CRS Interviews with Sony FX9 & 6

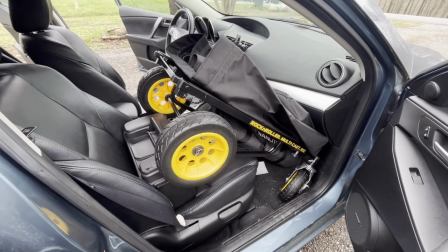may be overloaded at this point.
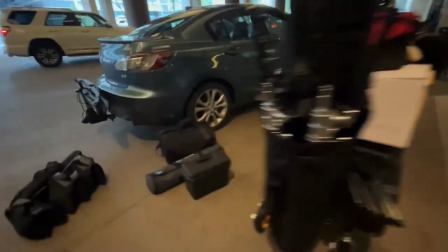Close, but not quite.
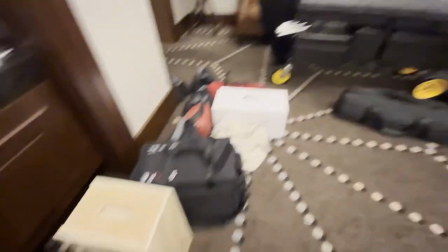Alright, CRS week here in Nashville, Tennessee.
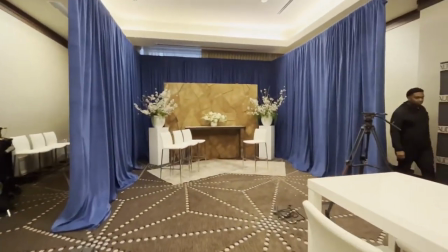We're setting up in a hotel conference room to get a bunch of interviews with country people
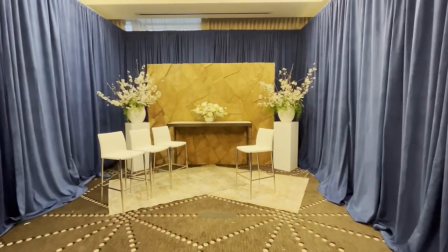from all over who are coming up on country radio and that's that's what the whole gag is.
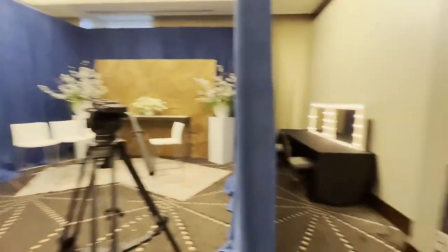So this is our set. We just got in things are looking built, and we're getting ready to light the place.
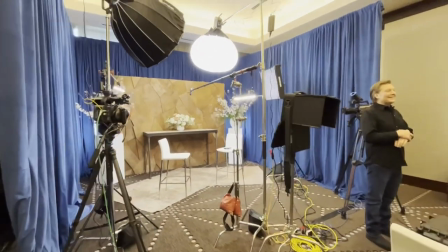And here we are, all lit up. Looking pretty good.
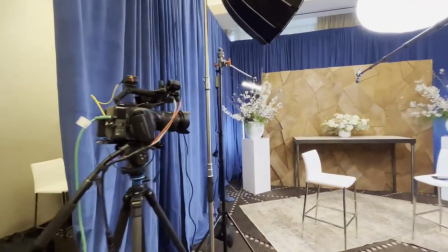We've got about eight lighting instruments kind of all around, FX6 and FX9.
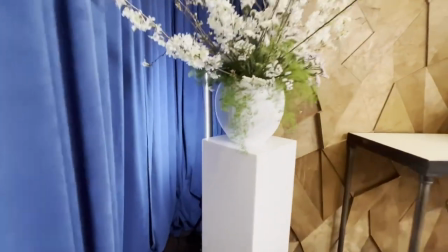Using the Pavo tubes as backlights and little curtain lights,
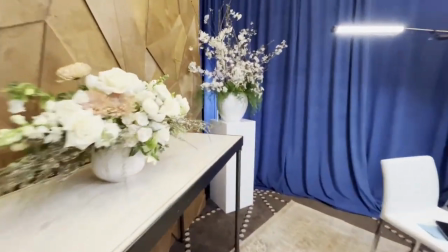I got them stuck back behind these plants to kind of give some texture to the curtain.
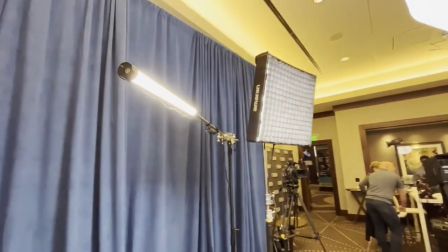It's looking not totally just kind of disinteresting
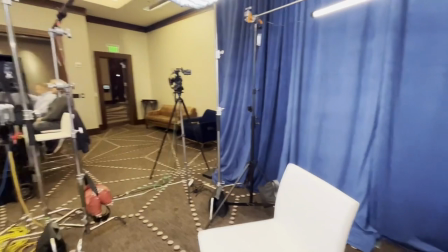each guest and host seat have another light
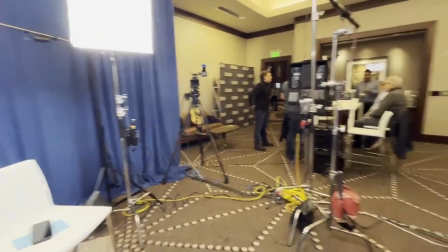on them as well to kind of fill in a lot of these guys were in hats so we needed some light to get underneath
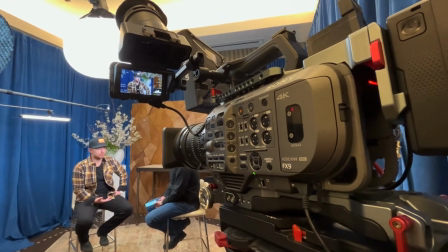the hat here's the fx9 shot on our first subject
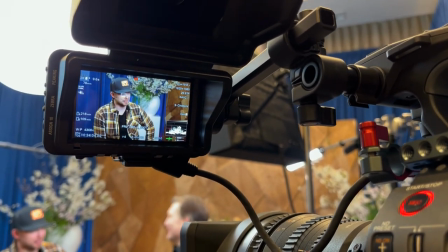shooting is open as I can get on the zoom lens and eventually we trade that out for
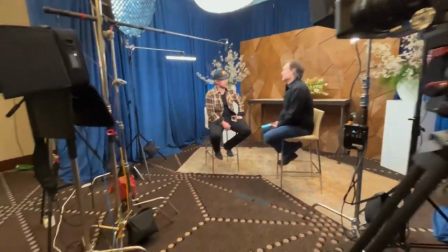a prime but I wanted to kind of get the feel of how this was gonna go first
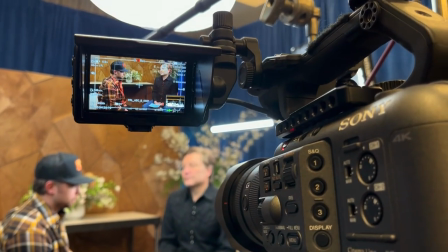and this is the FX6 wider shot here to see
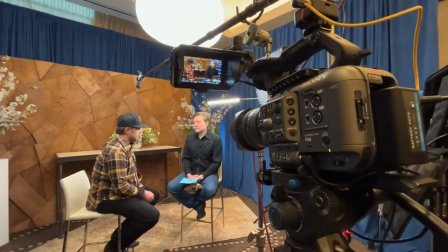both guest and host room is lit with the
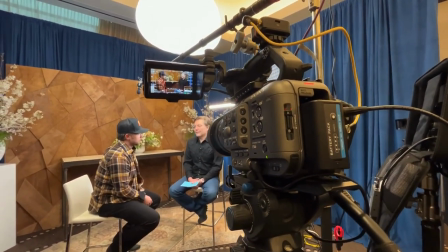Amaran 200x on a the China ball style
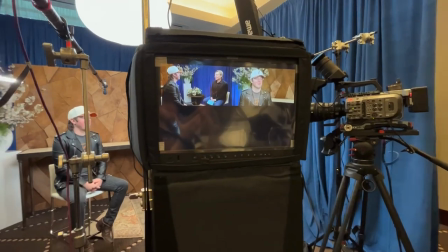lighting instrument and then we've got the Amaran panel
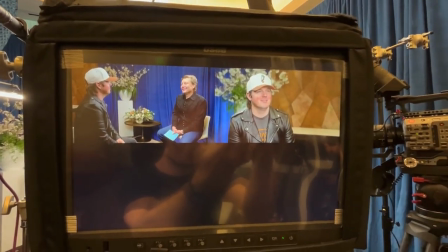on the guest and the it's the the 300 watt
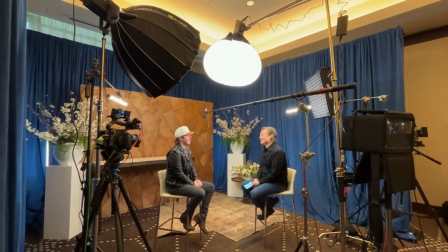with the the reflector going through to light up the host and kind of fill in a bit
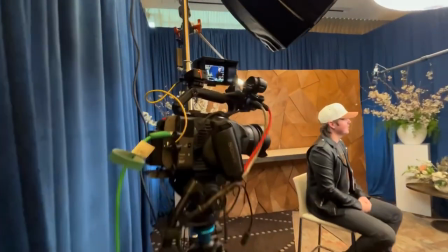ultimately I thought it looked pretty good one other thing we did was we switched the angles a little bit we wanted to kind of get more
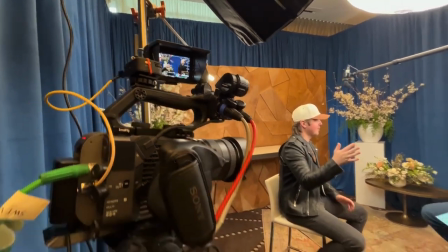straight on with the guest and use and use the wood background for
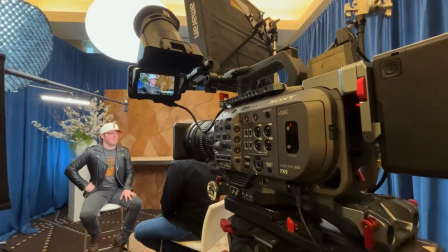their shot so we twisted the the set a little bit not the set really but just the positioning of the cameras so now the a
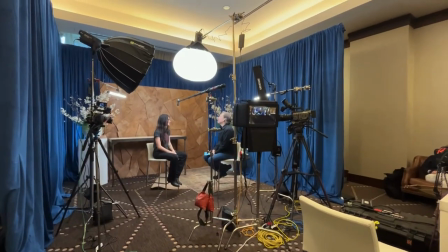cam that sees the guest is looking kind of straight at them we see the wood we see the plant
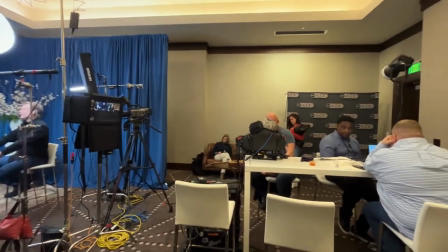behind them and stuff like that and then for the two shot it sees
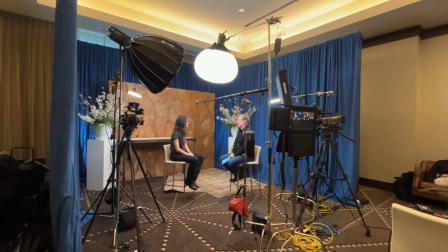more into the corner where the wood and the curtain
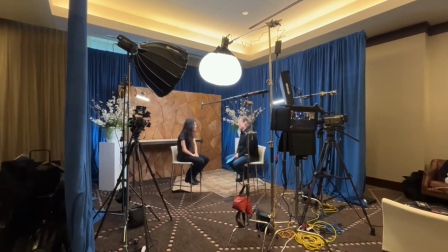meat and that that just provided everybody seemed a little happier with that and ultimately it didn't change too
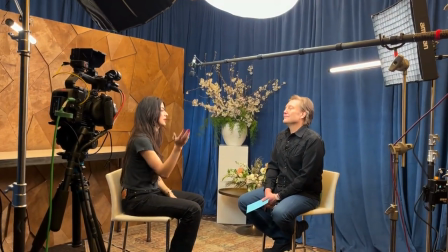much stuff for me so I was happy to do it we changed we changed up the flowers a little bit it was looking a little bit like a funeral home in there just with the
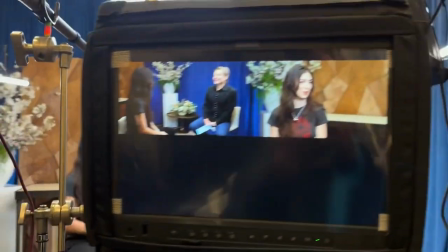way that they had brought in the flowers and which flowers they had brought so we switched things up a little bit and the result made everybody a lot more happy.
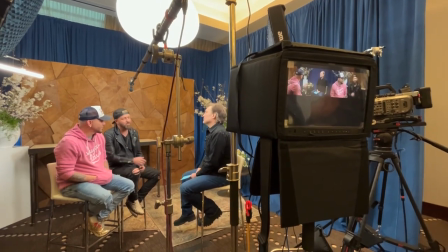I got to work with a bunch of like luminaries in the country music scene a bunch of up-and-comers that are doing very well.
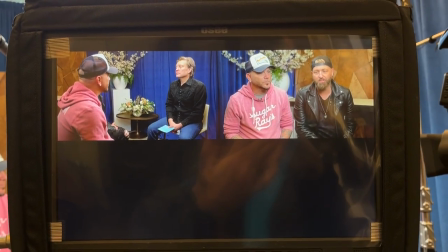These guys are not up and comers but still promoting their stuff on country radio
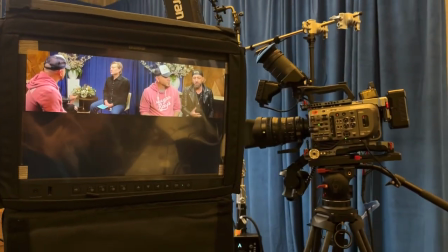and and getting the opportunity to to speak whenever they can.
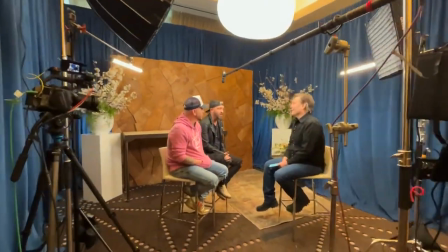So we got to work with a ton of people, and it was pretty cool.
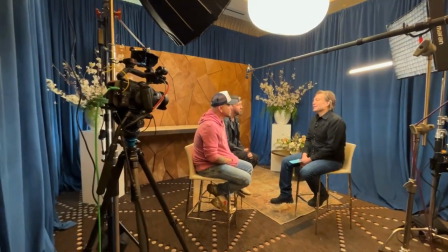Something that I really love about it is it takes that quintessential low-cash thing that only you guys can do
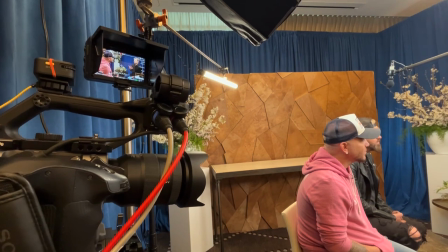and spins that energy into a patriotic thing, which I don't know that that's...